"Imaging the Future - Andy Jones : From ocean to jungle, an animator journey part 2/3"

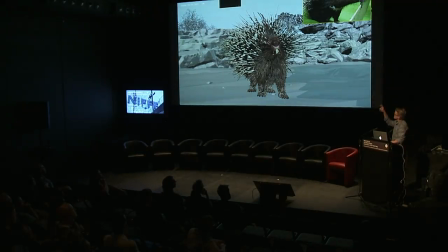1467s
So if I, you know, play it again, if you watch the, I don't know if you watched this one or that one, but watch the upper one, it's really the reference we took, you know,
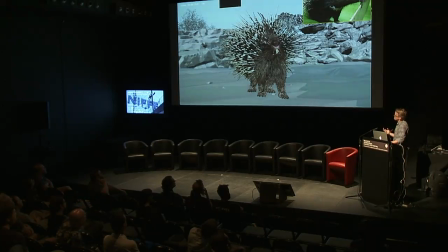1474s
and the speed and style of movement, we really wanted to be natural to the animal, but make it repurposed for, let me do it on,
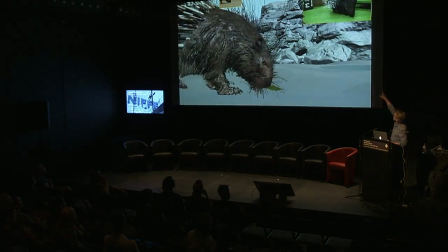1484s
watch the upper right, the green, my leaf, it's my,
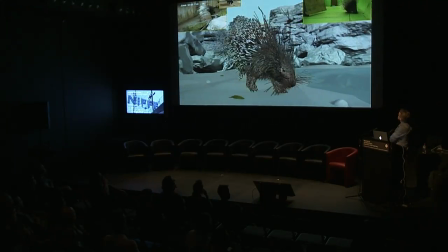1492s my, my, my, my pebble, my leaf,
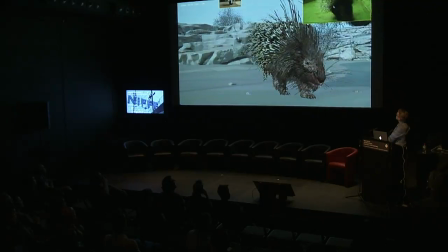1496s my pebble, my pebble, my pebble, my leaf, no one touches, no one touches, my rock, Two rocks, three rocks, peace rock, peace rock.
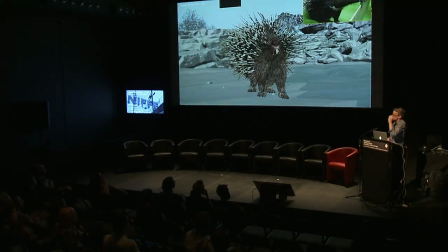1506s
So we use this kind of purpose throughout the film to kind of bring more of a naturalistic to all the animals, you know. It really was part of what helped Jungle Book become what it was. I mean, that plus coupled with the render technique, the way they rendered fur and the realistic rendering. I can show you the final right now.
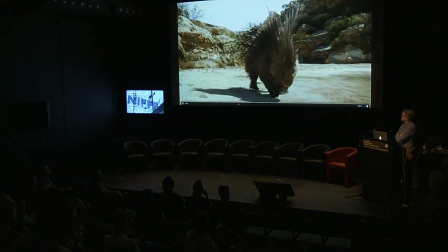1530s My leaf is my, my, my, my, my pebble, my leaf.
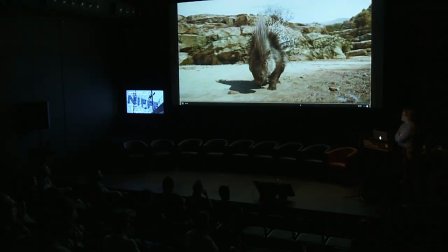1538s My pebble, my pebble, my pebble, my leaf. No one touches, no one touches. My rock, two rocks, three rocks.
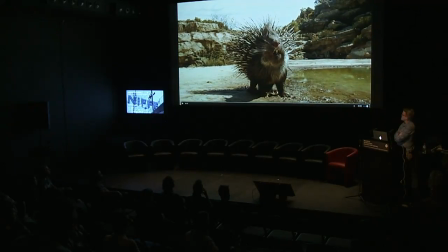1544s Peace rock, peace rock.
So, yeah. So, yeah, we took that kind of style.
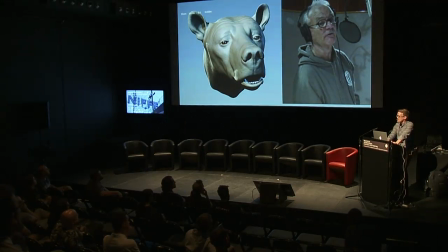1555s
and here's a particular example this is one character Baloo in the movie that that John kind of gave us a bit more leeway with we we originally started with before I show you this clip we originally started with the same technique of finding bear clips that would relate to the motion but a
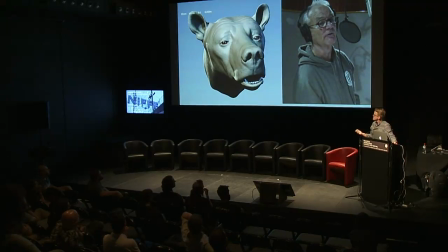1573s
lot of times bears are bears are very kind of lazy and they're funny a lot but they're not, they don't typically move their heads very quickly. They don't express that much. We couldn't find movements that kind of represented what we needed. So John said, we really have to try to make it feel like Bill Murray is in the bear.
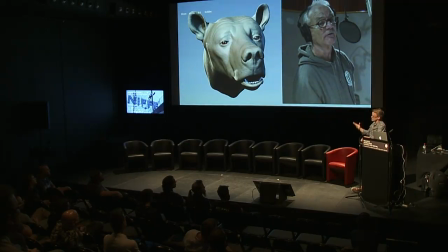1593s
And, you know, so he really gave us a little more freedom to kind of look at Bill, look at what Bill does particularly and this is particularly in his own take of the film. But when his voice recording, but But we also went back to other Bill Murray movies and looked at how he reacts,
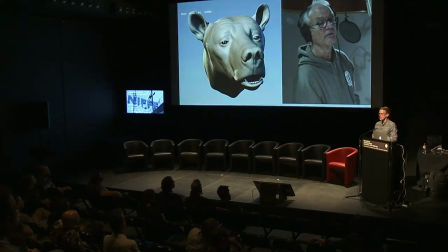1609s
his specific expressions that we liked. We kind of used those in different parts of the movie as well. And then we also used other acting reference from John. But here's an example.
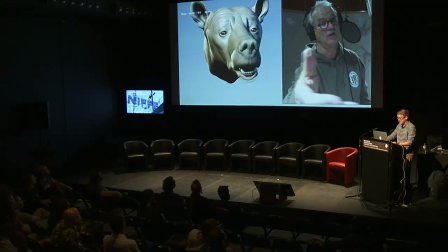1620s
I'll just let it loop a little.
Females do sting. Just put some honey on those.
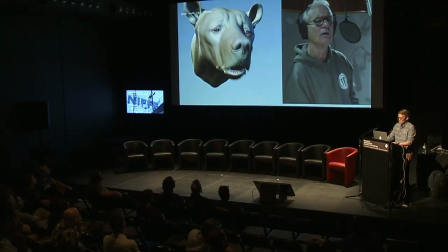1626s Females do sting. Just put some honey on those. Females do sting. Just put some honey on those.
to play without the sound.
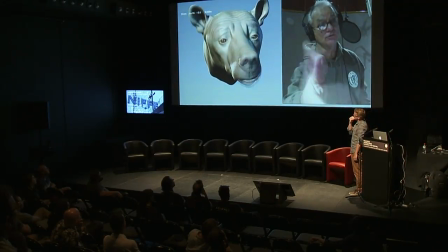1635s
But if you watch, like, you know, trying to hit little details of making it feel like a bear still in terms of how jowly and flappy the lips are. But having a little bit of Bill Murray, like it's slightly asymmetry, stuff that you might see in a real bear as well. And then the eyes, obviously, we were pushing a little further. Bill Murray, it's definitely not bear eyes.
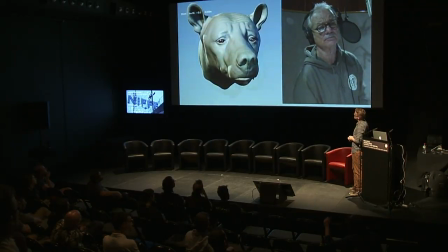1656s
But what's funny is when the fur is on there, a lot of this disappears. So it was for example, being up and crunched and worried and all that sort of stuff, it kind of goes away when the fur is there. So you miss a lot of it. And I'll kind of show you the next. So here's that shot again, but whole body.
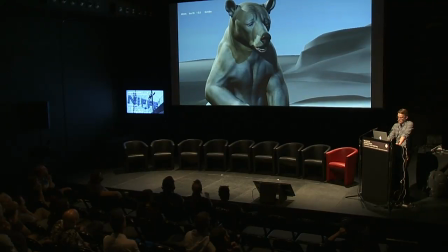Sorry. I don't know what happened. One second.
Females do sting. Just put some honey on those. Females do sting.
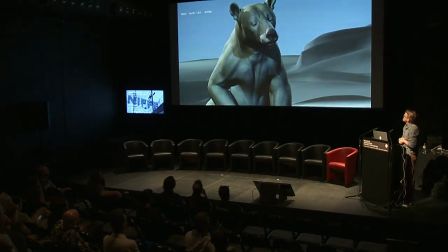1697s Just put some honey on those. Females do sting. Just put some honey on those. Females do sting. Just put some honey on those.
And this, I mean, this, let me go back to it, sorry. It's another example of, um.
Females do sting. Just put some honey.